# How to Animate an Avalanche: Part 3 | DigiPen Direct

Hi, my name is Jasno Francoeur. I am a professor here at the DigiPen Institute of Technology. This is part three of a miniseries in which I am talking about how to animate and how to design avalanches. In the first lesson, we talked about making a static image and working with gesture. In the second, then we moved into motion and thinking in terms of 24 frames per second. And now we are going to take those drawings and clean them up and take them into full color production composite with the background.
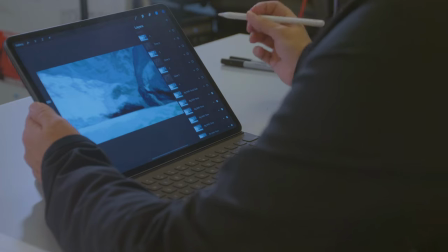(0:37)
Let's get started. So we're starting here of course with the background. As I mentioned before you always have to think about what is the perspective that you are dealing with.
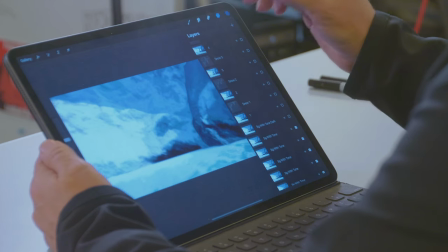(0:47)
In this case it's very clear that there are two very separated elements,
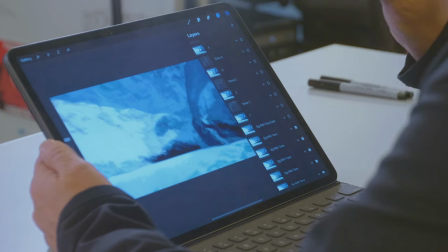(0:53)
actually three if you count the rock that is somewhere between the edge of the glacier and then the foreground elements.
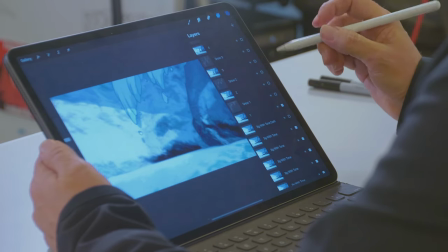(1:01)
And of course then we begin with the avalanche coming in.
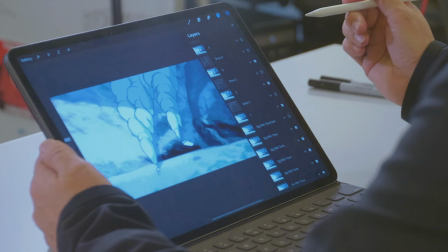(1:06)
Remember we talked about force and it being very similar to a cross between waterfall language and smoke language.
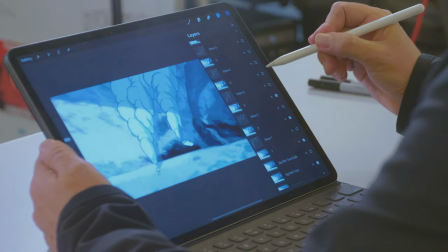(1:15)
You could almost think of the two combined. And then we talked about collision and we also talked about big, medium, and small shapes. So as you can see as these shapes matriculate they begin to become
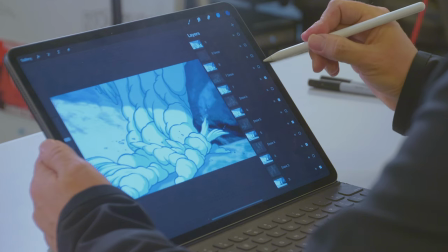(1:29)
more and more explosive as everything hits the surface.
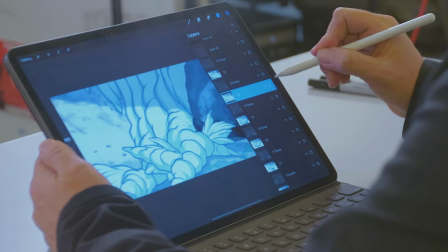(1:35)
And I would say working in visual effects is organizing chaos.
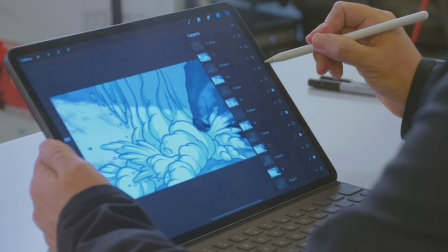(1:42)
Learning how to turn chaotic shapes into something that can be simply colored.
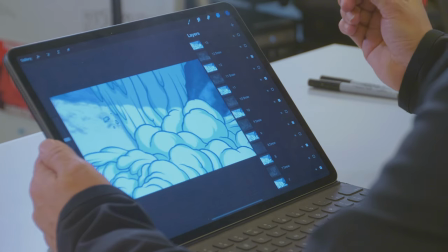(1:52)
So again, you can now see almost like an accordion. The shapes are beginning to bunch up. However, However, one of the things about animation is that you always have to think about progression.
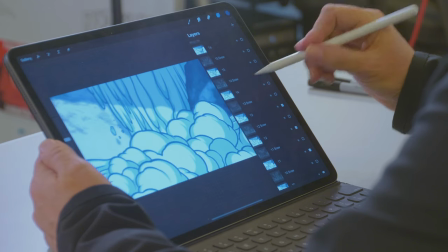(2:03)
So it's not enough, and of course the scene in this case goes further than this. So the scene's not going to cut here. So the question is, who's the star of the show?
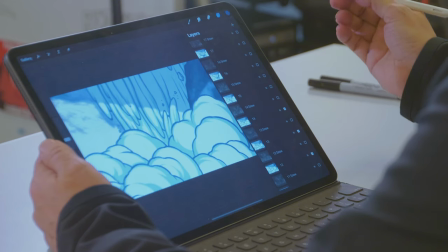(2:13)
What is the next most interesting thing? We have inattention blindness, the inability to see six or seven objects moving at the same time.
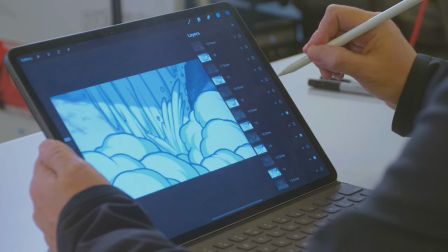(2:20)
That means that we can be like magicians with sleight of hand, and we can always fool people through misdirection.
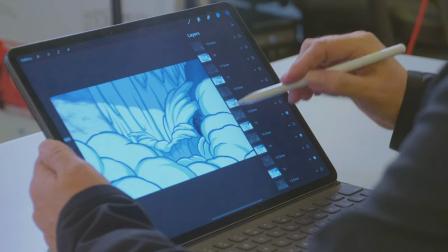(2:26)
So now, if you look here, you can see that this new shape, this new Snowsplash, is the star of the show.
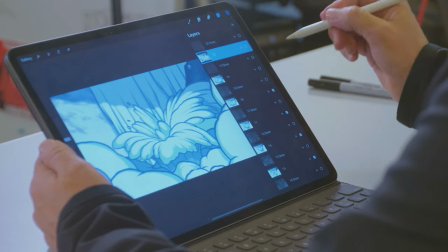(2:34)
And the other shapes become ancillary. Now they exit the screen, and then we end with something that is a bit more dramatic.
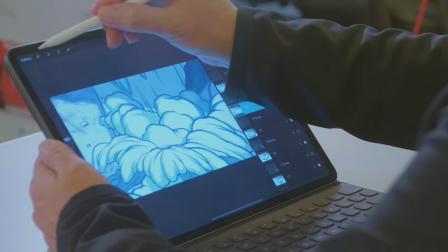(2:43)
So then if we shoot this, and we'll go here to Animated M4, you can see it move.
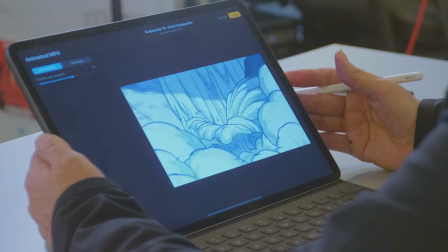(2:54)
And another amazing thing with the visual effects is once you add the sound effect it gives it that much more impact.
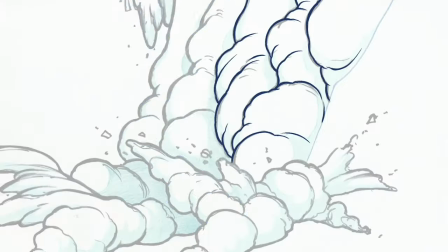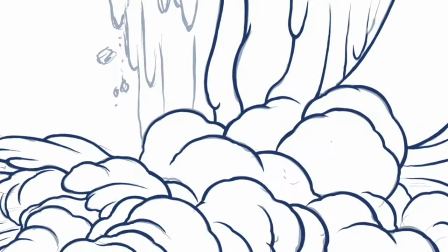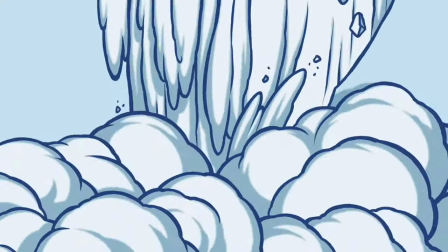Thanks for watching guys. Again, a reminder that this is just a glimpse into what we do. Obviously we're just scratching the surface because there are so many things that one can animate in the world or that one can design and of course there's many different silos, each one representing different careers that one could pursue. So special topics courses like this particular course that I teach would specifically speak to the theoretical that then students can apply to their games and to their films. Whether they're doing stop-motion, whether they're doing a traditional film, whether they're doing a film with a game engine or whether they're simply making a side-scrolling game or a 3D game with a game engine. So the concepts are all very similar and they can all be applied and hopefully enjoyed the series and thanks for watching.